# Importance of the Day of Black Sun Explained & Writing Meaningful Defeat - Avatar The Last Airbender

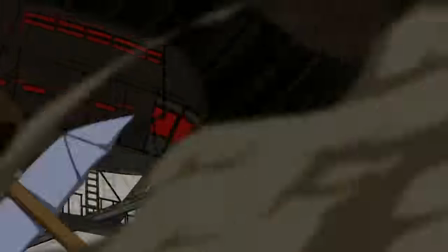And with the joint forces now being locked up, there is no second chance at this type of assault.
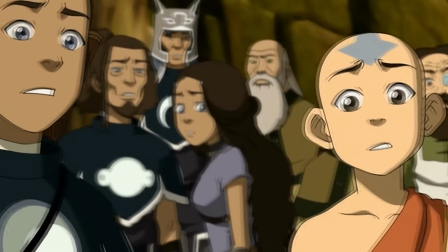The final opportunity before Sozin's Comet, gone.
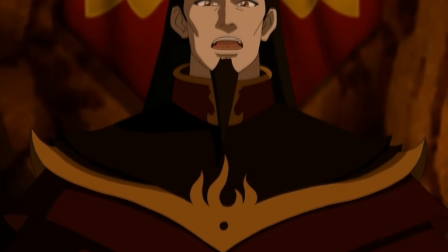As for Zuko, who'd you expect to see punishment for his lies about the Avatar's demise, is victorious in this episode.
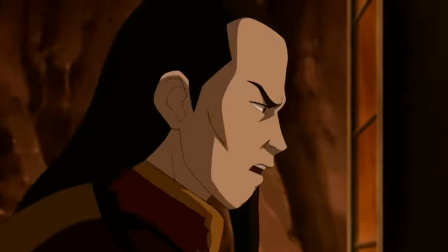For the first time in the show, the roles are entirely flipped.
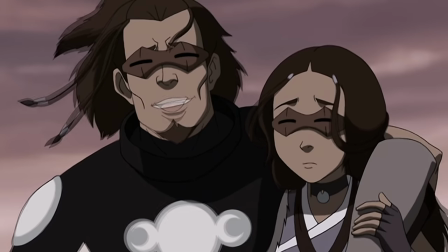The joint forces who you'd fully expect to win, both by the narrative tones being established,
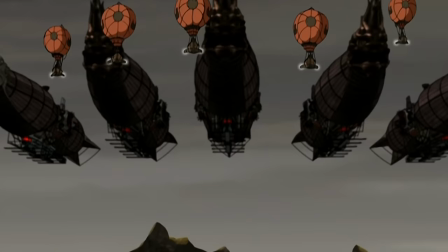as well as the pure strategic sense, are left in shambles.
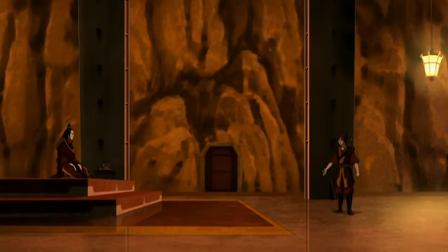But the single character who is truly alone in the middle of this conflict is the victor,
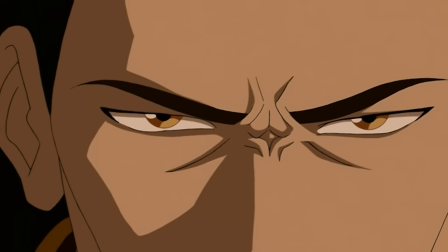becoming the catalyst that would lead Aang to his victory later in the series.
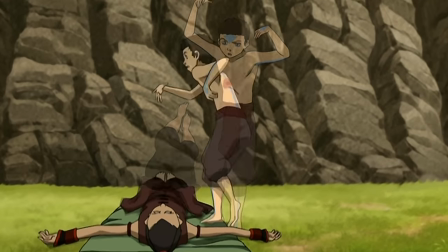Furthermore, returning to the episode before this one, we also see that same mirroring of the gang and Zuko.
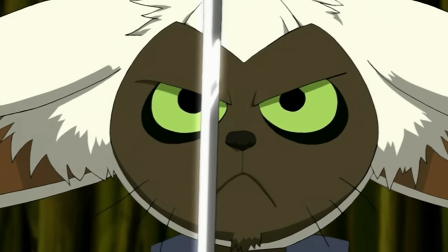While Aang is pushing himself far enough to actually hallucinate, Zuko, although still conflicted about the whole thing,
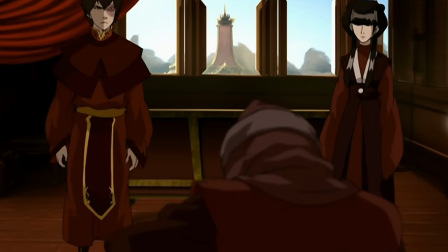is enjoying his life as royalty, another instance of us being primed to root for Aang and want Zuko to go down.
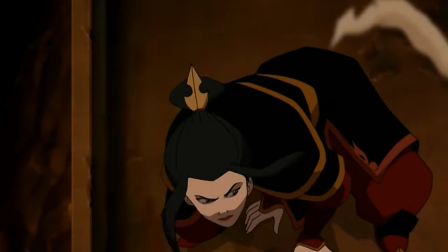I remember watching this for the very first time when I was much much younger and oh man, was this a massive slap in the face.
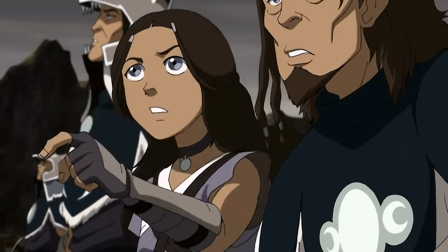But ever since then, I've been absolutely amazed by how well this defeat is handled.
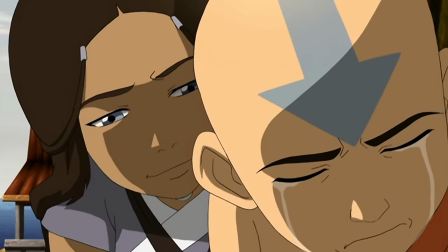While it is a pretty big downer, instead of leaving you hopeless,
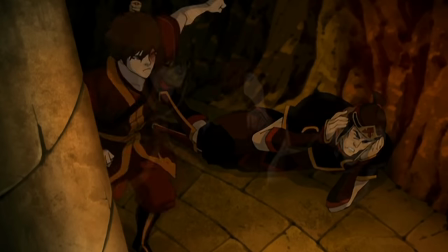it makes you excited as you see Zuko finally go against the Fire Nation, which is the shot we leave on.
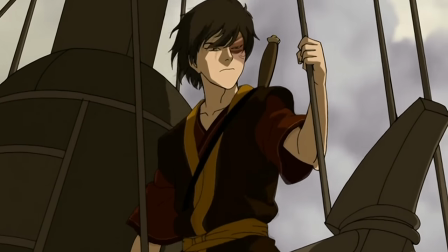Purposely show you that they may have lost the battle, but the war is not over.
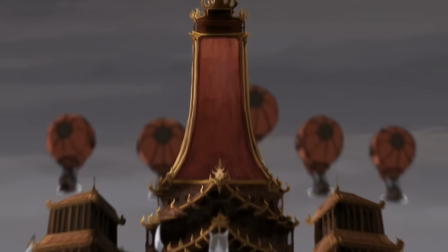And speaking more broadly, you have to remember the audience of the series.
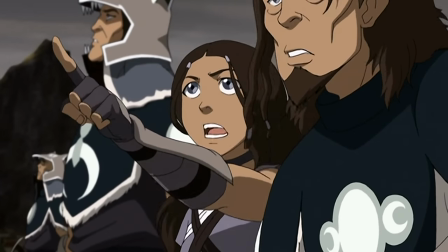This is Nickelodeon we're talking about, so having the protagonist lose at every turn is very brave.
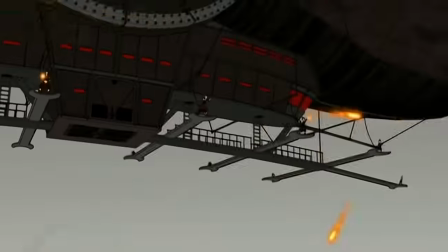But needless to say, I loved every second of it.
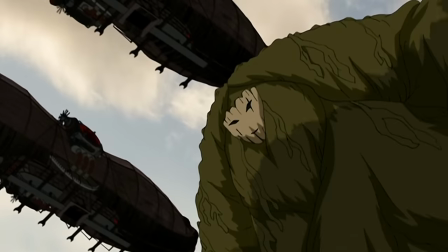And I just hope we would see more series be brave enough to have the protagonist straight up lose.
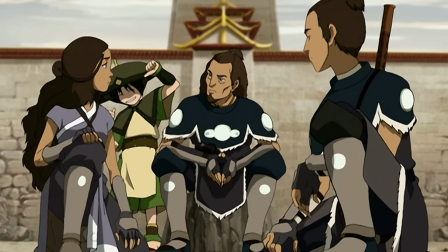The amount of storytelling opportunities that opens up are just too great.
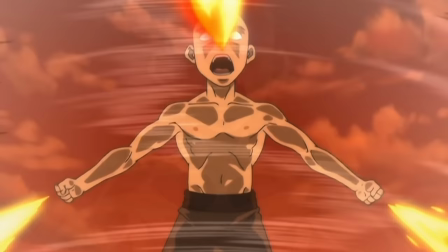You can have overpowered characters because they are not meant to be defeated.
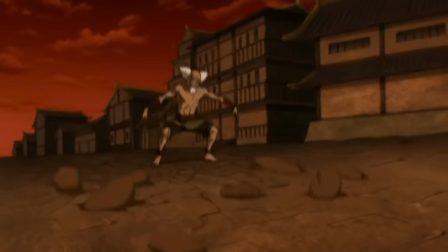You can completely flip the story on its head where the protagonist now has to recover from the defeat,
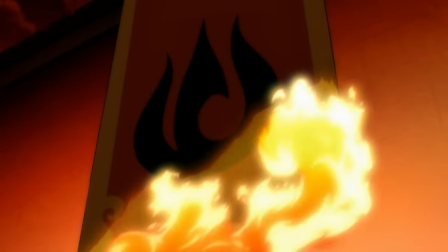which is especially important for a long-running series where the one-up factor may have already started to creep in. Take World of Warcraft for example. Yes, I have to bring it up when talking about this.
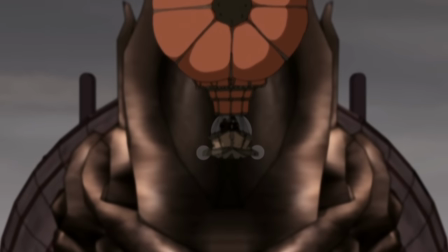You don't need to have played the game to know that the general gist is a new bad guy is introduced, we level up, defeat him, and the world is saved.
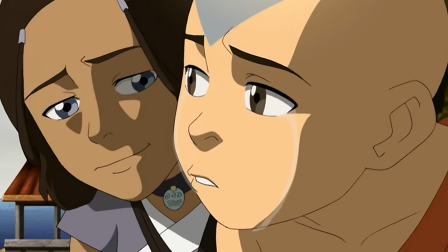But what if one of those times we lose and the world is changed forever?
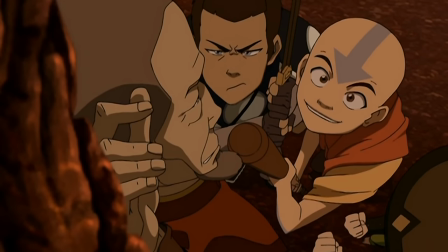Just think about the possibilities that opens up.
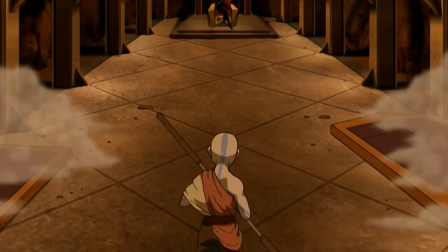Entirely new story arcs built on the premise that we are just trying to survive, not actively fighting back.
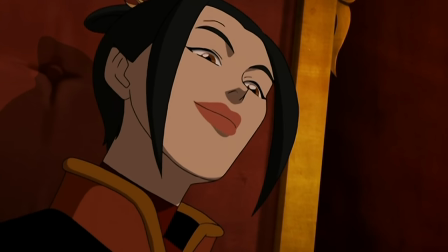But yes, you do have to take the psychological factor in mind as well.
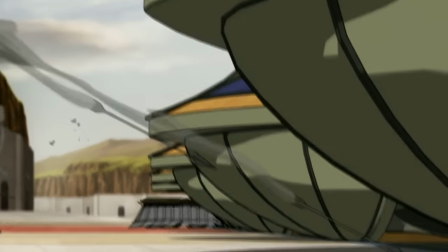Watching the characters you like constantly losing is not entertaining or enjoyable.
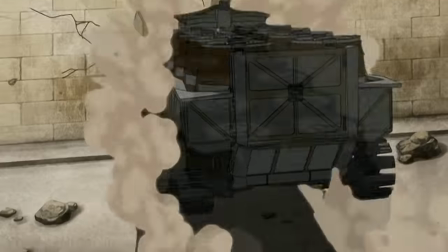But with that being said, I do think having some peaks and valleys would prove greatly beneficial,
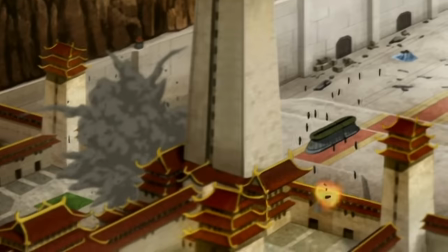especially in the long term, just like we've seen with Avatar and even with a series like The Walking Dead.
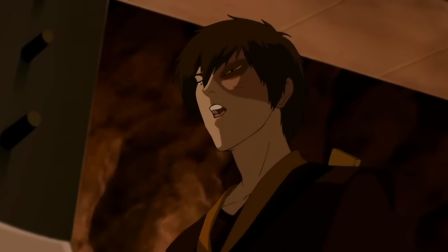And on this note, I shall see you in the next part of this series,
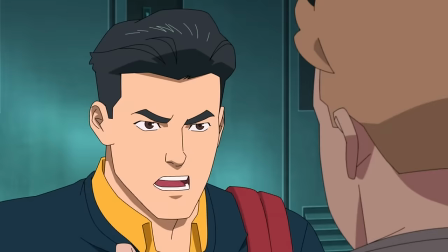where we will take a look at another story that is not afraid of having its characters lose.
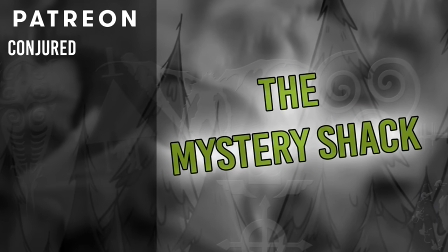And that brings us to the end of this video. I've really been meaning to get back into making Avatar content, so after binging the entirety of Invincible, I was inspired to talk about this narrative aspect of these two shows.
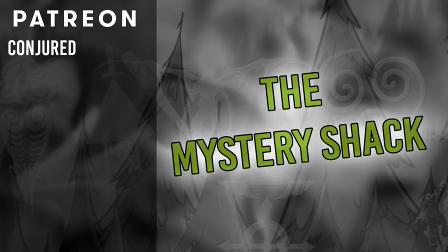I know this video is quite a bit shorter than what you'd expect from me nowadays, but this was very much an impromptu one that I just felt inspired to make. Other than that, if you enjoyed the video, I'd appreciate it if you did all the YouTube things to let the algorithm know, and if you wish to support the channel even further, consider joining the Patreon,
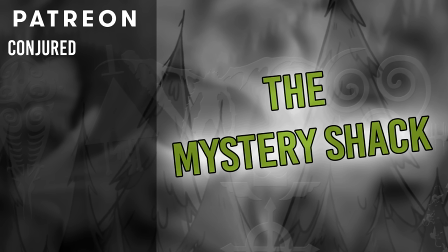where you can pledge as little as one buckaroo per month and get access to all the benefits.